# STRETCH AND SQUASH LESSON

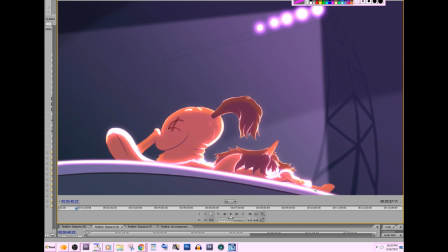So he basically claps his hooves together, and then he's going to do like a backstroke as he swims upwards, like basically like, you know, scuttling himself upwards to the sitting position.
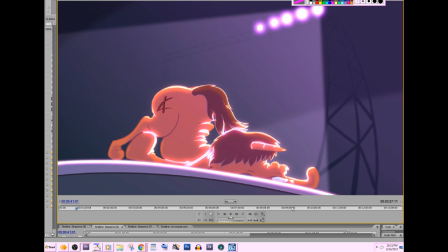But I figured since his hooves, you know, since he has horse hooves, and the stage is made of like wood, like maybe polished wood or whatever, he doesn't have much grip. So he's like, as he's pushing himself up, his feet are sliding. So that's what happens.
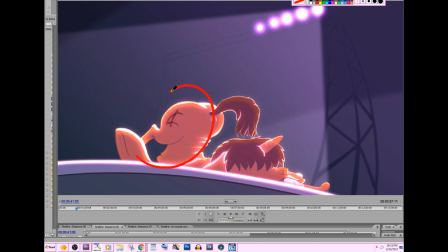If you watch this hoof go there, it pushes right there, lands, and then it will have one frame of pushing and then a giant frame of pushing. So it'd be like it pushes and then push, and then it lifts off.
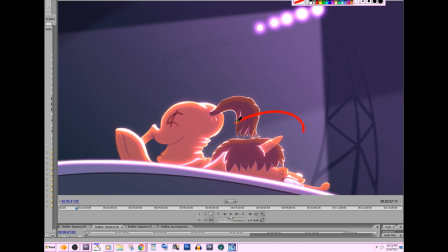So that's and then his legs go back and forth like that a lot. So that's his right hoof. His right hoof goes all the way back, slams on the ground.
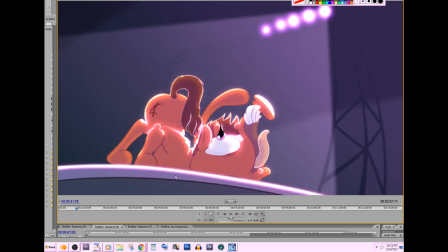We have one motion, and then lots of motion,
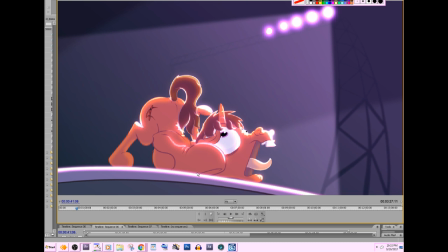and then by the time his other hoof is down, like this, his right hoof is in the air, his other hoof is gonna slam on the ground, so his other hoof slams on the ground, and then we have
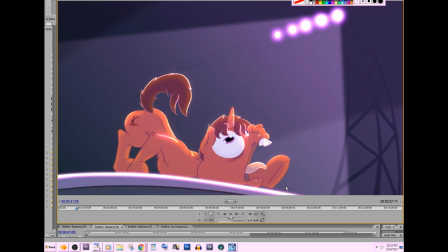little bit of motion, lots of motion, and then it's up and off into the air. His next hoof is on the ground, so it's a little bit of motion, lots of motion,
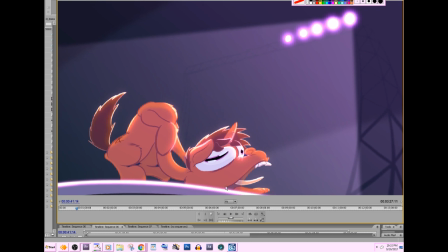and he's basically got his head up, not his head, his body cavity up, but his head is lagging behind.
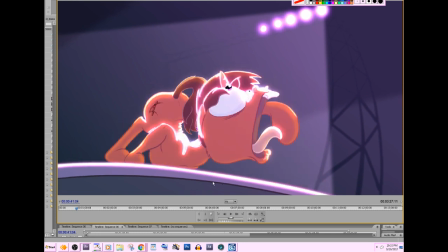The reason why I have his head lag behind is because there's so much going on in motionally and graphically in this motion right here.
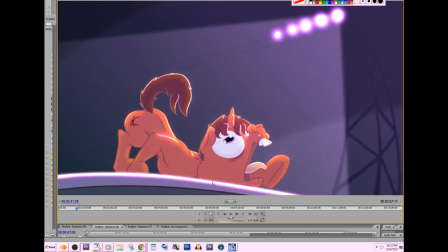The camera's moving, all of his body parts are moving. I need something static in the middle of the frame, so the audience could have something solid to latch onto, so everything doesn't seem as chaotic as it's going on.
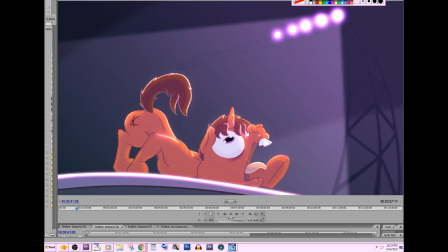So so it doesn't just become like a giant jumbled mess.
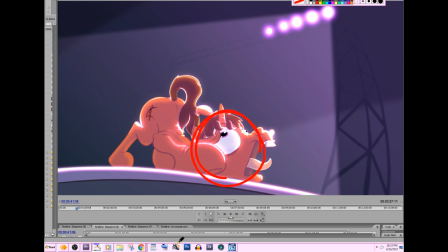So basically, if I circle this part of the frame, his head is going to remain in that part of the frame right there
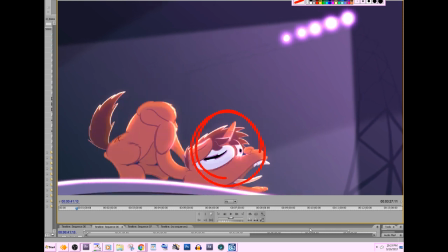until the very end, when it snaps upwards.
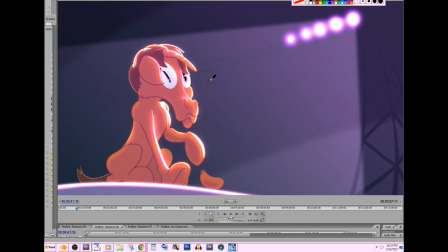And then, because of that fast motion, his weight of his head is going to carry him backwards, and he's gonna catch himself.
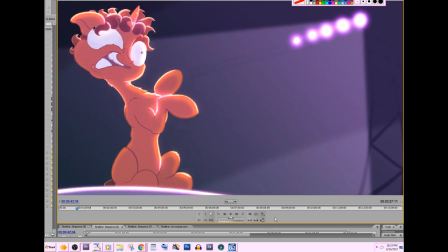So he's going backwards. He's like, whoa! And then he goes into like a settle right here,
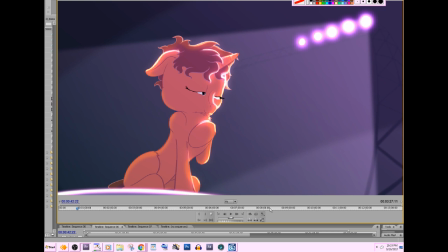and then the joke of this with the shot, it's contrast between the two, between all of this motion at the beginning of the shot, and now he barely moves. And that's what makes this shot funny, is because of the stark contrast between everything.
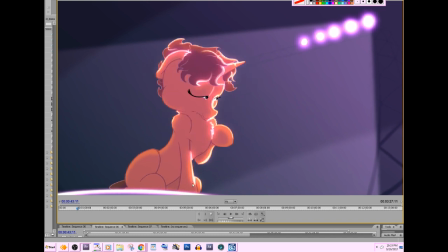Like, up until this point, he was just a very ugly-looking character. Now I drew him, like, really subtle, and he's just like, Luna.
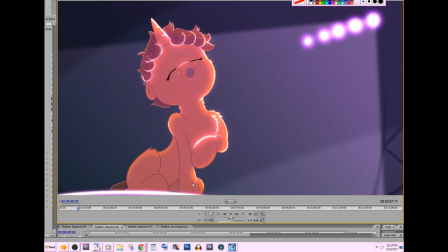And he's, yes, Court. Like, don't worry, I got this. Yeah, and then he goes in.
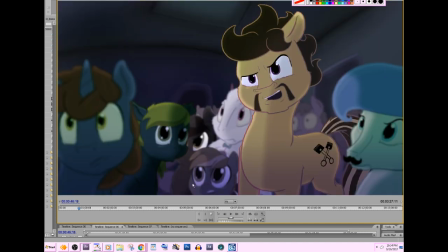Yeah. So yeah, it's a mix. It's a, that's way you can.
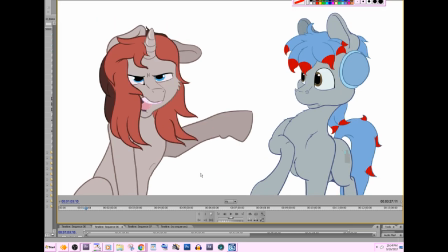So we can do a lot. These characters are more solidly drawn because that's what I tried to keep them.
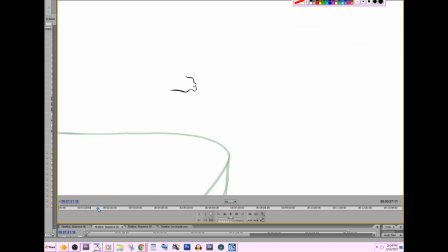I tried to keep them more solid.
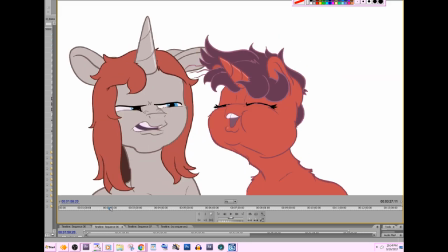Meanwhile, the red one was a lot of fun because you could just do pretty much anything you want with him.
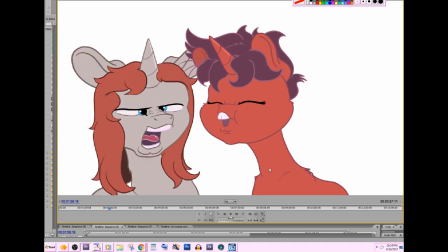So look at his neck stretch out. He's like, blah, blah.
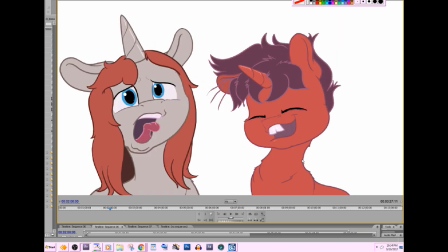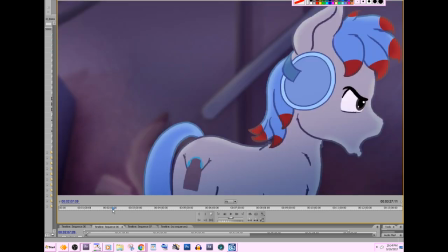Alright, and then going to perform now.
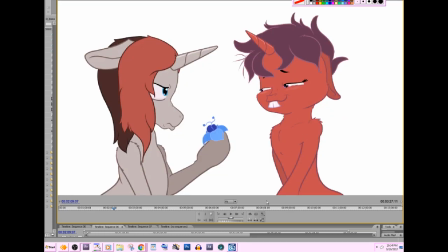That red one's really messing with him. yeah, and then he is like,